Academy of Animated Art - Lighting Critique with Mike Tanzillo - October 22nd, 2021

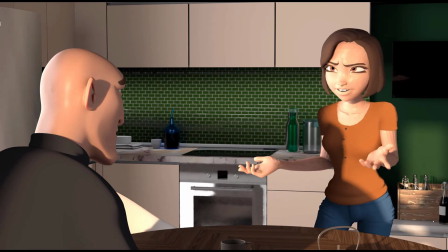997s
Wait, is this all the same file? Or No, these are two different ones.
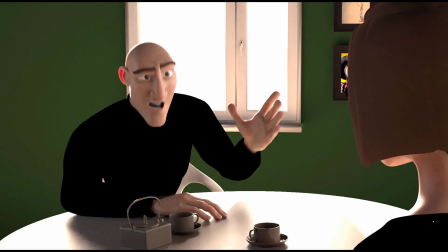1001s
Okay. Huh. It's so strange.
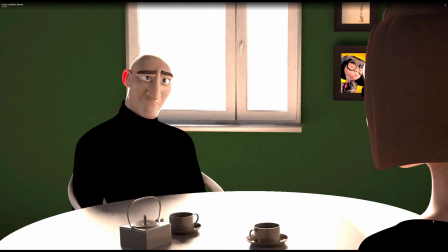1008s
Yeah, I mean, if you give it this weekend, and if you can't figure it out, send it over to me, and I can take a look next week at it, try and figure out what the hell's going on there.
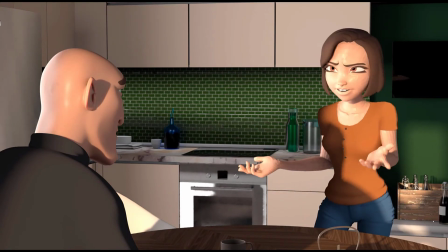1015s
Or posting it would probably be better. You guys are smarter than me with this stuff. Some little things.
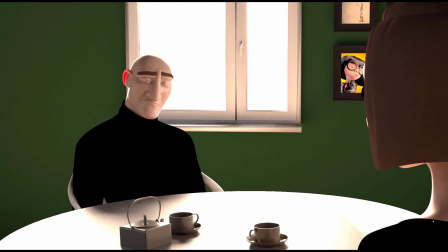1022s
Other than the technical issues, like the subsurface on his ear is great. It's just really strong.
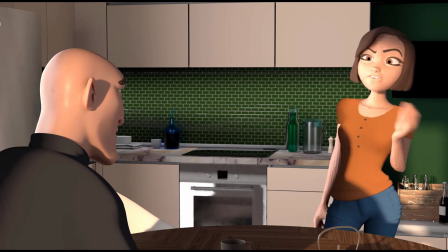1027s
Okay. It's a little too like blood red.
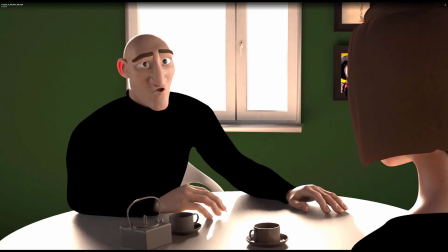1032s
I love the key light position's really great.
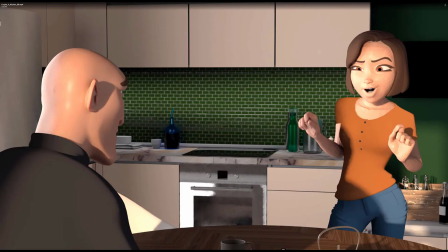1038s
Like I love this amount of wrap on him, and I love like how it's kind of silhouetting her a little bit. It would be great if it like there was a little bit of indication of more light from the window or something on the back wall here.
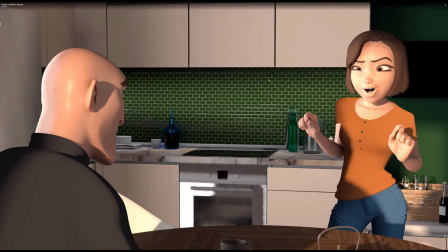1055s
It's just like from the refrigerator all the way over, it starts to flatten out a little bit, or just something to kind of break up that value a little bit more back there.
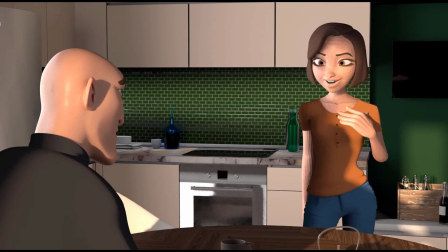1064s
Okay.
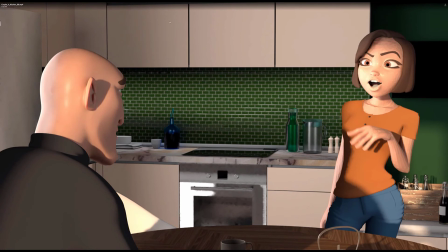1065s
Like I would put like a little splotch of like, you know, make it not as bright as this, but like a little splotch from like a window over there or something.
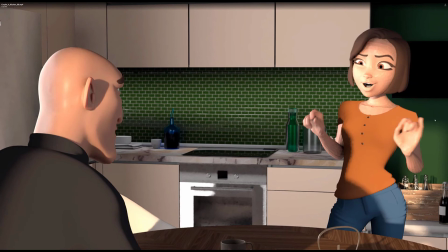1074s
Because like, do you see it, like the way that this light hits here? It makes these bottles so much more interesting, and this crate so much more interesting. It would be great if like these cups and towels and bottle over there got something good like that going.
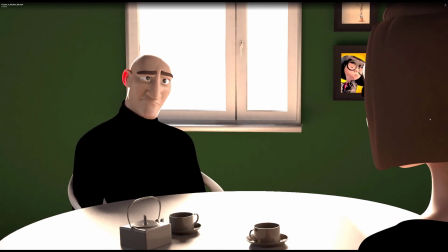1089s
Yeah, there's something even wacky going on with this wall. The way, because the wall looks pretty similar in tone, like all across it. Like you'd expect it to be like brighter a little bit around the window, I guess. But you know, because like it would get some refracted light off of this and off of like the areas where the sun is hitting the ground. It's interesting.
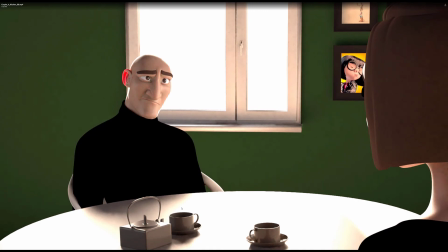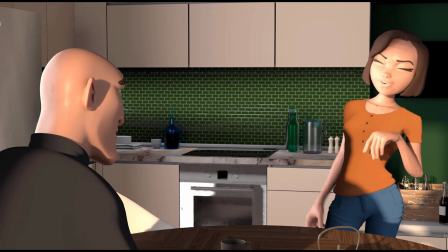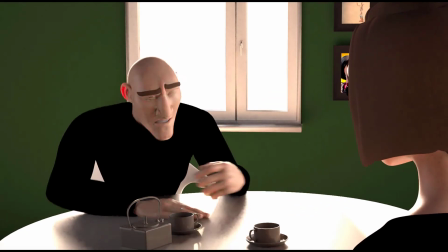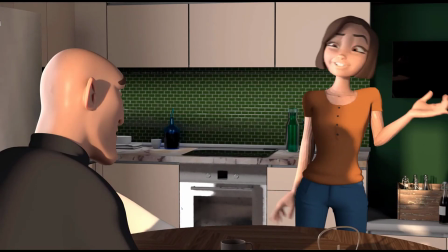1124s
I'm also wondering if there isn't, because there's a lot of light bouncing in through the windows.
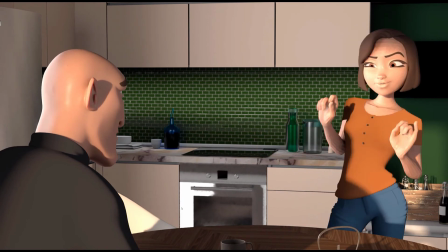1130s
There's a lot of light coming in through the windows, right? And you can see it on her face and on his body and on the table.
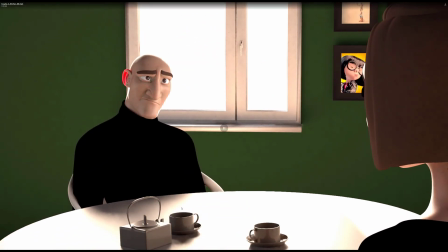1135s
Like I know the table's white, but like that's a lot of light. But then when you look at like this shot, I feel like it's still pretty dark in there.
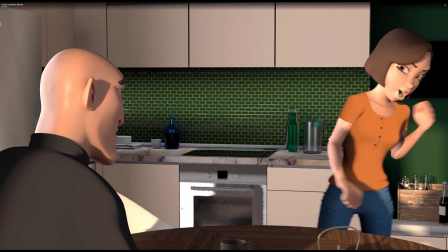1143s
Like I just want more bounce light from all this light coming in through the window. Okay.
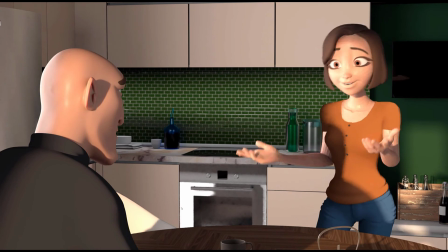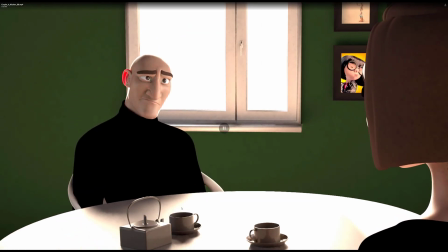1156s
Her hard edge is freaking me out a little bit. Yeah. It looks terrible. I fixed it already, but then I had rendered it already, and I wanted.
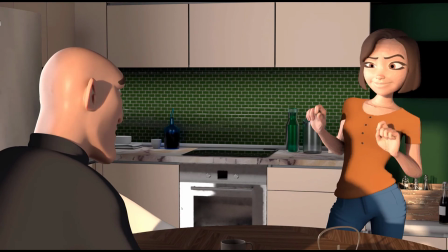1164s
Just her collarbone gives me the heebie-jeebies. And then there is this might be another thing.
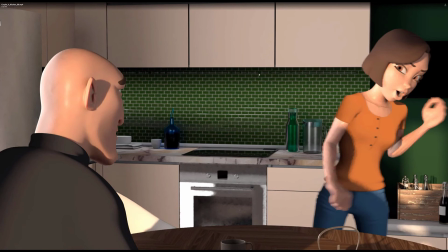1172s
There's just like some horizontal line across here. I don't know what that is. Oh yeah. Just checking it out.
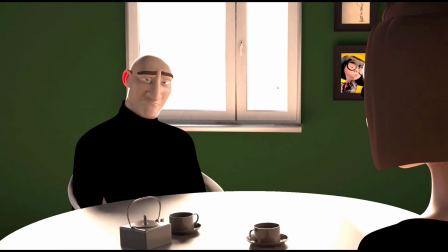1183s
Yeah. Anybody else have any thoughts on this? Yeah, I think it's looking good for now.
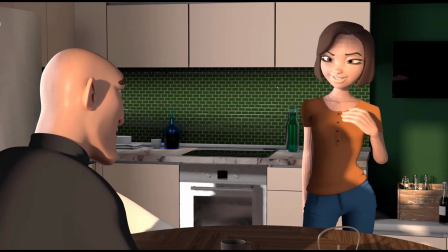1189s
I think that the big thing now is just to get those technical issues tackled so that we can keep going with it.
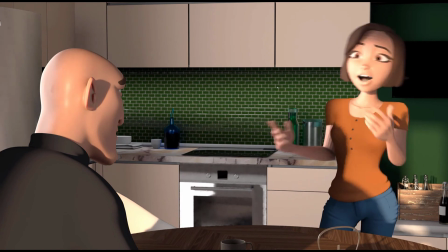1195s
I would
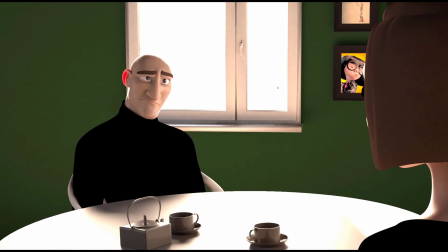1199s
you don't have to do this now, but both the characters, their tongues are very gray, and because like this is a big dialogue shot, you just want to pinkify those a little bit.
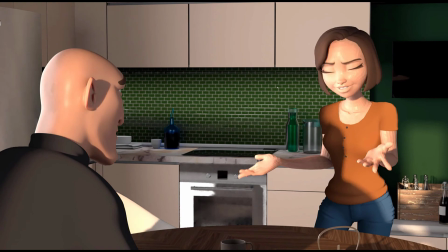1208s
Oh yeah, that's because I didn't put any material on the tongue. Sorry. Yeah, it's so easy.
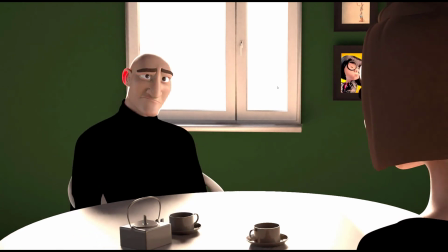1213s
It's so easy to forget about the tongue. Just realize that. Yeah, animators lose their mind if their tongue isn't pink enough.
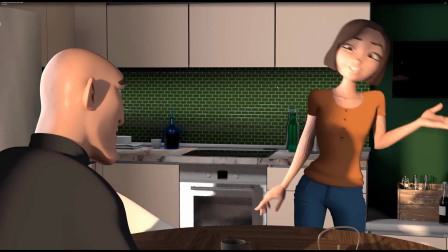1220s
They love they love a fleshy tongue. Okay, like that.
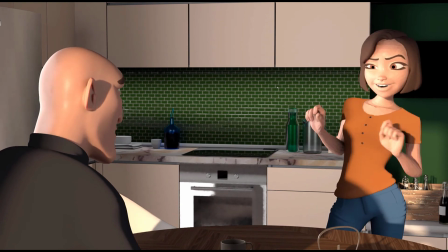1225s
Yeah. All right. Cool. All right. Great. All right. So then at that point we will break for the weekend. Andre, thank you.
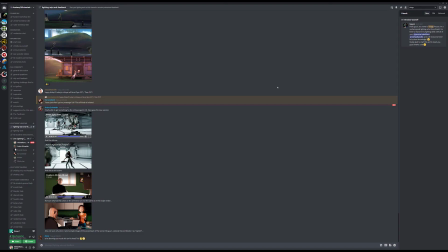1232s
You know I was just teasing before. You're great. All right. I know. All right.
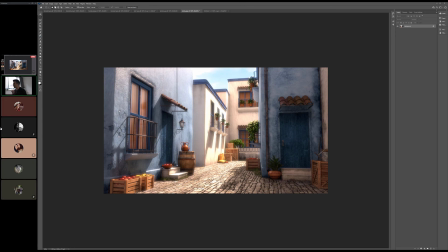1237s
Be good, everybody, and I will talk to you all soon. Thank you. All right. Bye. Bye. Take care. Happy lighting, everybody.